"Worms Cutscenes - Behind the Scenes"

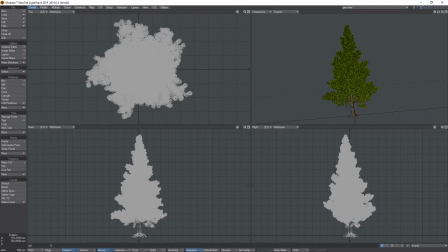so yeah that is significantly more polygons and again the trunk I added these little stickly branch things
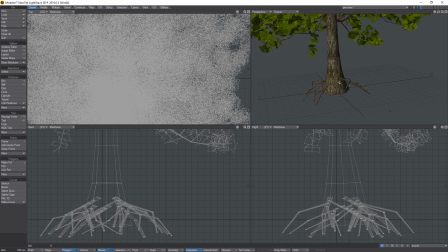to it so that when I stuck this into the ground there was just a little bit of an edge to the to the grass and you can see just from this view that the amount of work that somebody's gone to to make this tree is ridiculous and
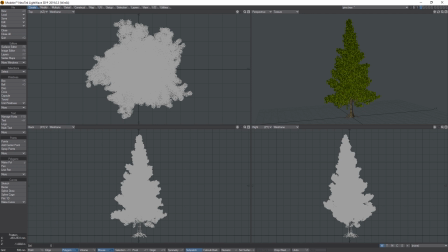so there we go so that's the sort of renovation on the objects that we did and then as far as the scenes
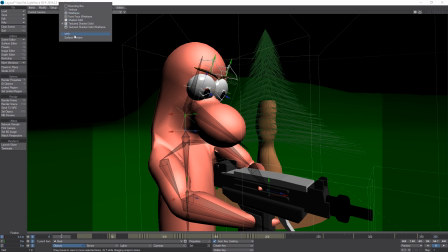themselves go so as you saw this was the in fact if
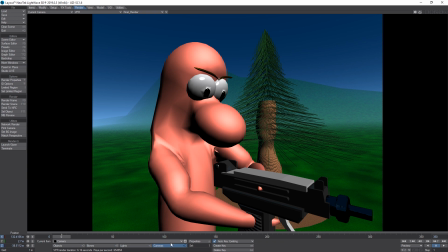we do camera properties we can select HD
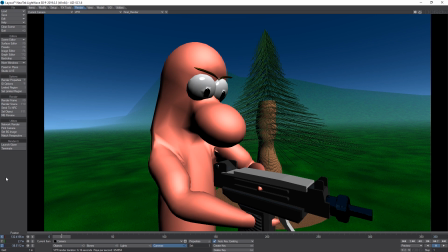so this is this is in essence the HD frame and we could have just rendered that up and it would have looked clean but we'd have seen all of the problems with the models like this stands out like a sore thumb the trunk just goes halfway at the tree needs it's not there
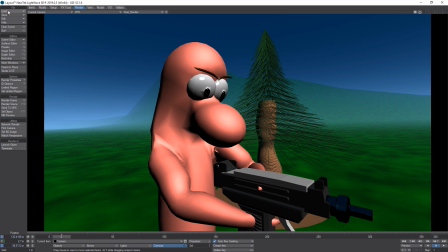so also the the mountain range you can barely see in these scenes so this was the first scene now this was the second scene from the Uzi animation so if we
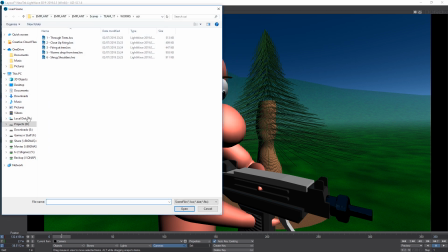load the we
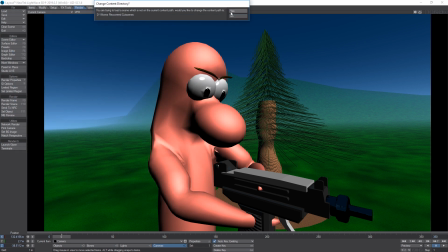made one close-up firing so I'd rename them so they made more sense to me so
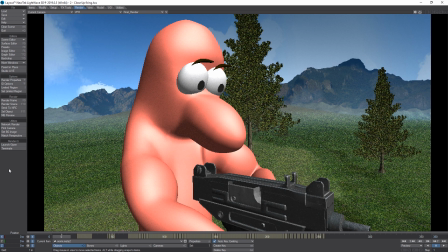this is the VPR of that and you can see it takes a lot longer to process up those frames because there's way more going on so for this the mountain range i replaced i had there is an image which i can show you so
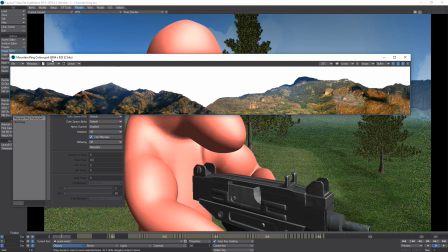there's this image here which is 6854 pixels wide and it's got
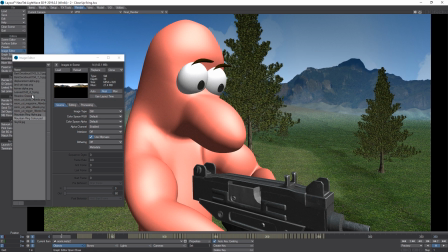transparency on the top and what i do is i project that onto a ring and then i use this
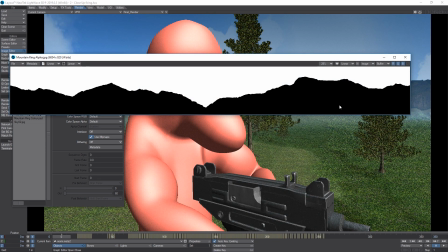as an alpha image so where it's white it's transparent where it's black it's not so all the mountains appear and all the
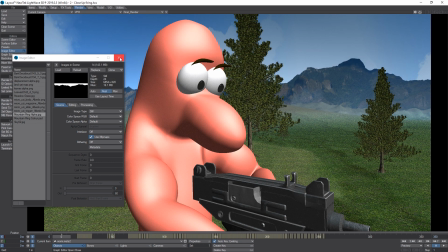bits above the mountains disappear and so that becomes this image you can see in the background
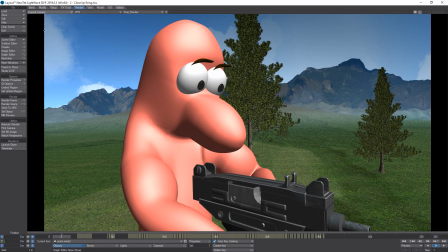and i don't know if i can get a different point of view so
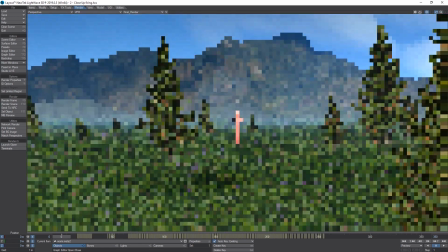there's the there's the mountain and the image itself has been painted so that it's seamless so there's no there's no certain edge to it
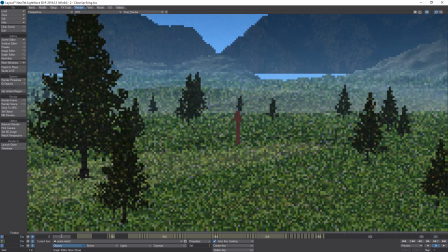i know this is very low renders you can see that if we if we look up too high from this position we see where the bottom of the mountain
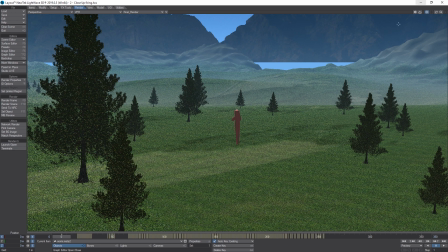is and it's just it's nothing there's just a plot of land with a mountain ring around it if we zoom all the way out
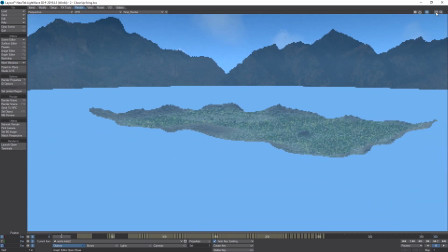you'll see that that's the actual plot of land it's just a rectangular bit of land
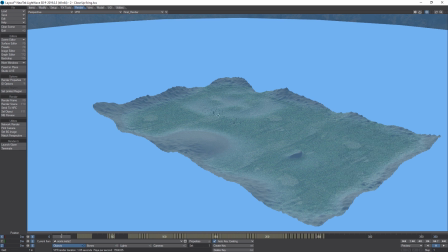painted up and we put some detail around the edges and scattered a few trees there's no trees over here, for example, we never see this. And what I said earlier about that one object being used in a lot of scenes,
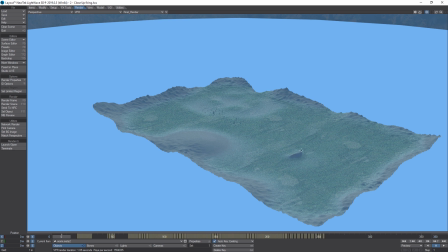this bit here is a little sort of ramp, and it's the bit where the missile is chasing the worm in the other animation, and he does the wall of death around it, and then runs back down there. It's also, I believe, the location where the two worms are standing around,
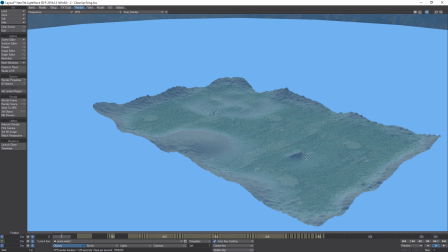and the guy throws the grenade over the hill and they catch it and bat it between each other.